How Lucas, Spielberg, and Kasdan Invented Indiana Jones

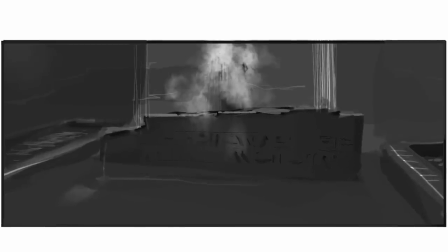20:37 If there were like two levels, and he goes into one level, and there's this giant artesian well, water pouring out of old broken fountains,
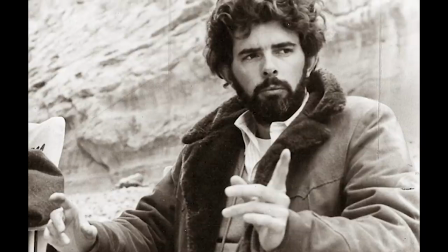20:45 you're never going to convince anybody that there's water there in the desert. Why can't they close him in the temple and lock the door?
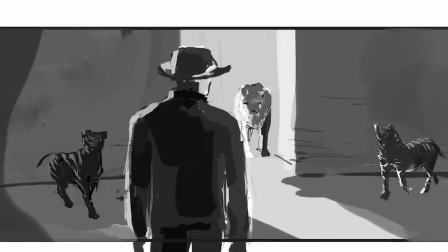20:52 And all of a sudden, you hear strange animal noises. The Germans had put some kind of man-eating animal to get him, like a couple lions or tigers,
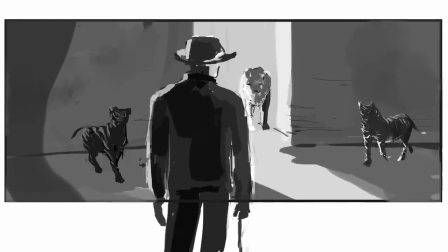21:00 and all he has is his bullwhip and maybe some clever devices hidden under his clothes. We'll do an animal fight.
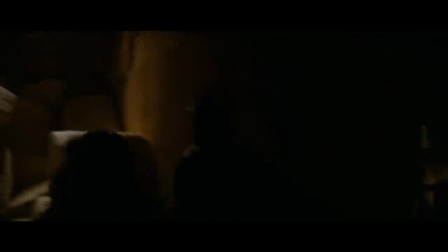21:06 He works his way out this little chute where the animals came out. Somehow he gets out that way. I don't know how.
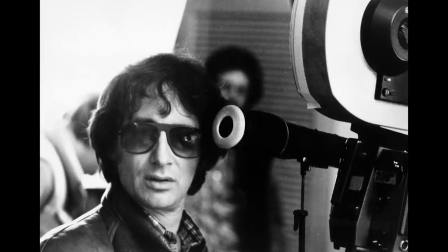21:11 You know what it's like to fly in a tiger from South Africa. It wouldn't have to be a neighborhood tiger. There aren't any tigers out there.
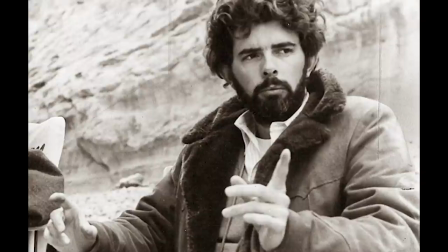21:17 Well, I'm not in love with the idea. You could have bats and stuff. Make it slightly spooky.
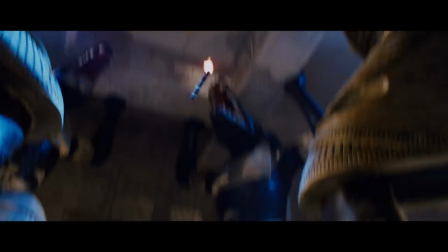21:23 People hate snakes. Possibly when it gets down there in the first place. It's like hundreds of thousands of snakes.
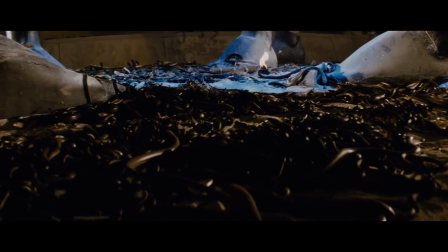21:30 Yeah, when he first jumps down in the hole, it's a giant snake pit.
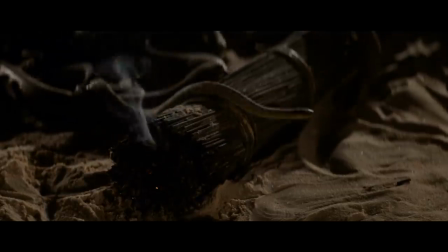21:34 Knowing that when the torch goes out, it's the idea of being in a room, in a black room with a lot of snakes.
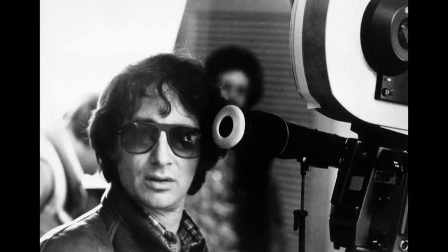21:40 That would be really scary. Yeah, the way to do it is like squirm. It has more worms than you can imagine.
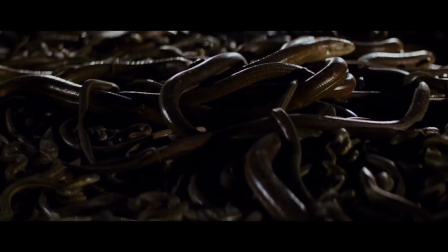21:46 Snakes are ugly when they're all piled up with each other. I wonder what their reaction to light is.
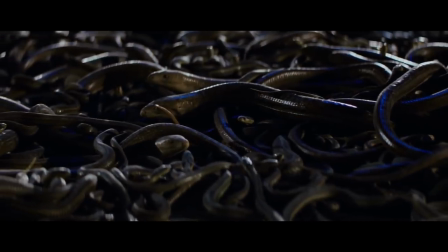21:50 You can get a snake charmer or something. All you need is a lot of snakes in a very small spot, so it looks like there are a lot of snakes everywhere.
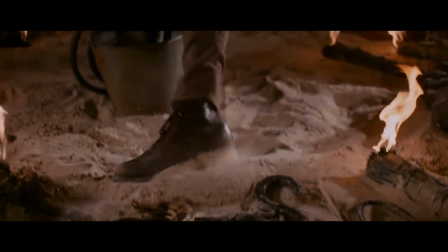21:58 You can also do a lot with sound and close shots of snakes slithering on hands. What's real scary to me is when the rock comes down to seal the temple.
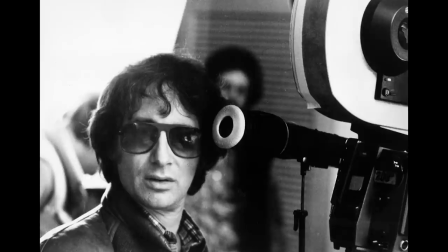22:05 We shouldn't have any snakes in the opening sequence, just tarantulas. Save the snakes for now. It would be funny if somewhere early in the movie, he somehow implied that he was not afraid of snakes.
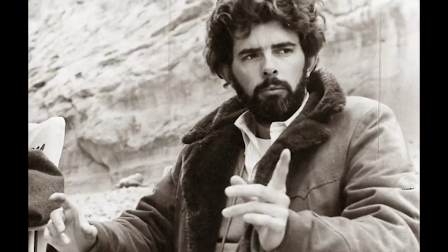22:14 Later you realize that's one of his big fears. Maybe it's better if you see early, maybe in the beginning, that he's afraid.
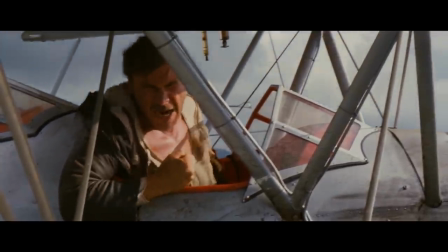22:20 I HATE SNAKE, SHOCK!
It should be slightly amusing that he hates snakes. and then he opens this up.
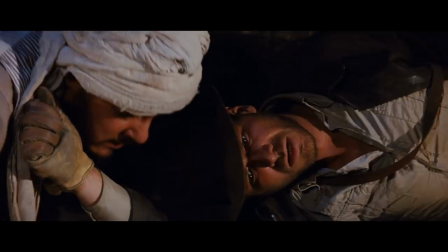22:25 I can't go down there. Why did there have to be snakes? Anything but snakes. You can play it for comedy. The one thing that could happen is that he gets trapped with all these snakes.
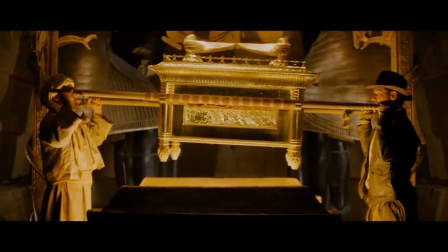22:33 Down here, after we go through the villains dealing with the girl, Indy finds the thing, the Germans appear, the girl ought to be with them.
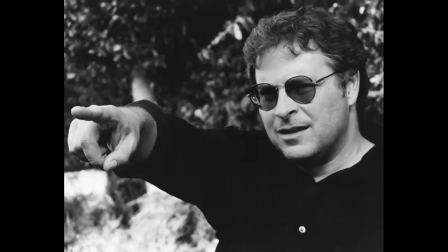22:41 As the thing slams shut, you see her mixed emotions, but she's siding with the rival.
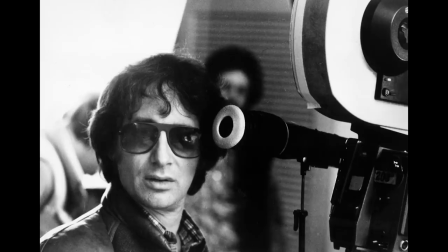22:46 The other thing they could do is throw the girl down there with him. In the snake pit? Yeah. That would be a natural thing. They don't need her anymore. I've seen that in so many movies, they throw them in together to suffer their fate.
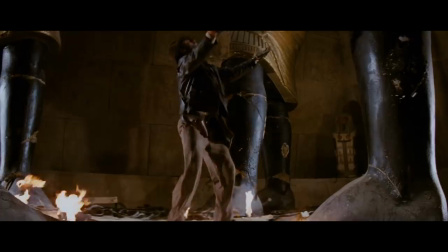22:56 It would be a great stunt. Say it's like 20 feet down or further. They just throw her in and the guy would have to catch her.
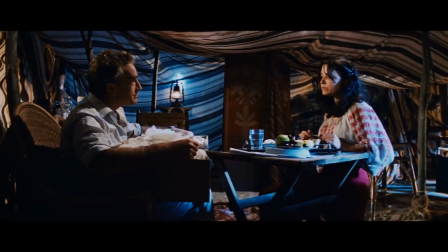23:02 Love Among the Snakes? What if the Frenchman made her wear strange clothes?
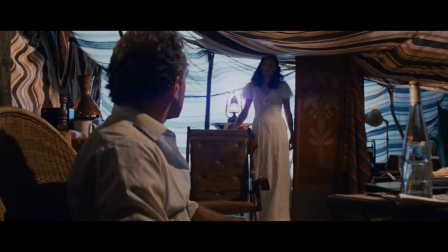23:07 I'd love to discover her in the strangest outfit you've ever seen because he wants her dressed up like some sort of crazy princess.
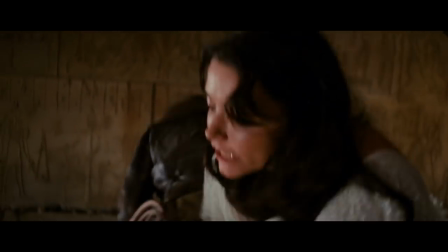23:15 She's apologizing. I can't help it. He made me put this on. Something completely ridiculous for the escape.
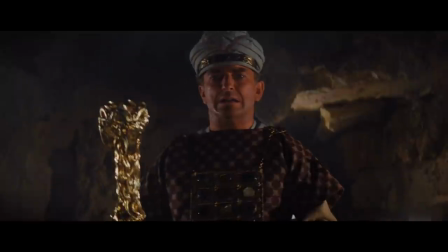23:23 The one thing is to make the whole thing plausible, especially the ending. So you can assume the whole thing was covered up, is lost in Nazi files, but this really happened.
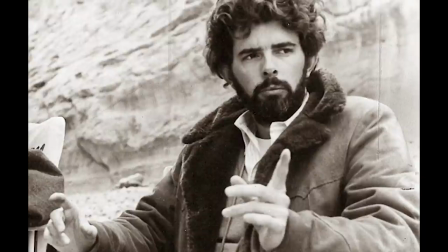23:32 Maybe we could figure out a way where he's going to sabotage it. Not only does the thing blow up, but he has to set some kind of a time bomb that will blow the whole place up.
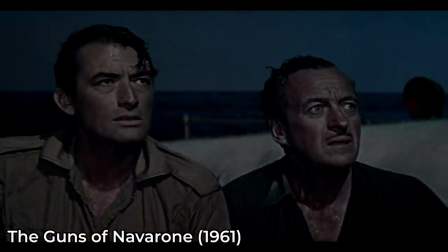23:40 The Guns of Navarone worked because it was a mission movie. They had to destroy something rather than capture something.
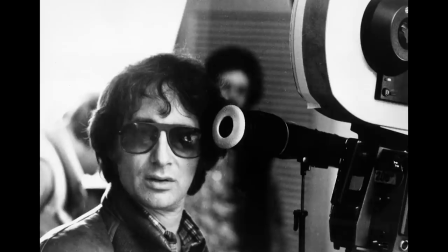23:47 His assignment is to recover the Ark. But if you see a submarine base, you blow it up.
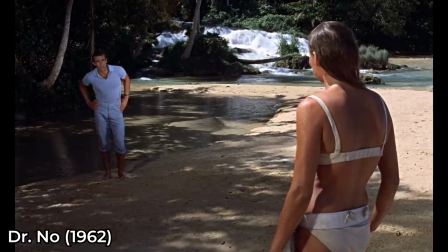23:52 The problem I have is that we wind up the way every Bond movie has ended. He's on the island, he has to get out there with the girl, and they do get out, they're on the water, and the whole place blows up.
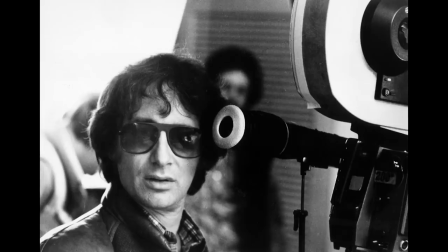24:02 I love that. Every Bond movie has made money, too. If you follow classic dramatic plotting, that's what is going to happen.
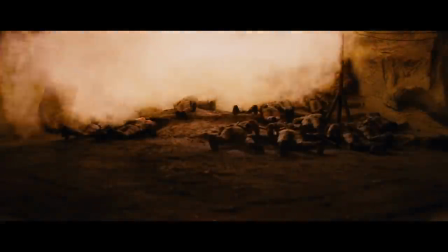24:09 I think it would be better if we just let the villains get scrunched, and that's how he gets away from them.
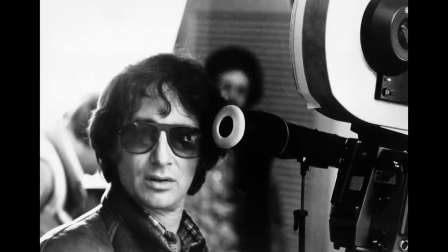24:13 I like the idea of the whole island blowing up, and finding a clever way for them to survive, whatever that is. What if the guy opens the arc, you visualize that it explodes, and then the top slams down again.
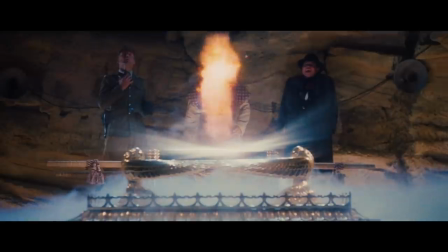24:24 It takes care of everyone, and we see a lot of this electrical stuff zapping people and starting fires everywhere.
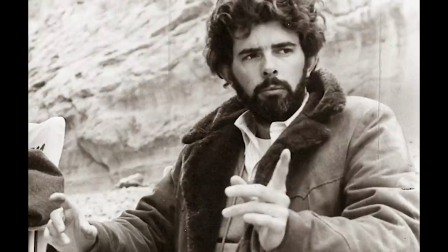24:32 That's possible. I saw the opening of the arc in the resulting chaos as the climax of the movie. The quicker we get from that point to fade out, the better.
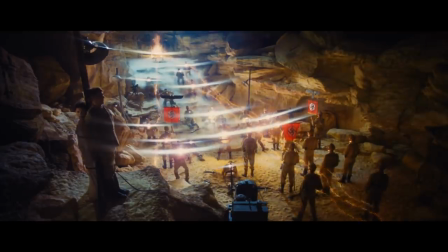24:39 You let the effect go for a little bit, then you cut outside and the arcs are going around. It makes him very godlike if one of the bolts doesn't zap him.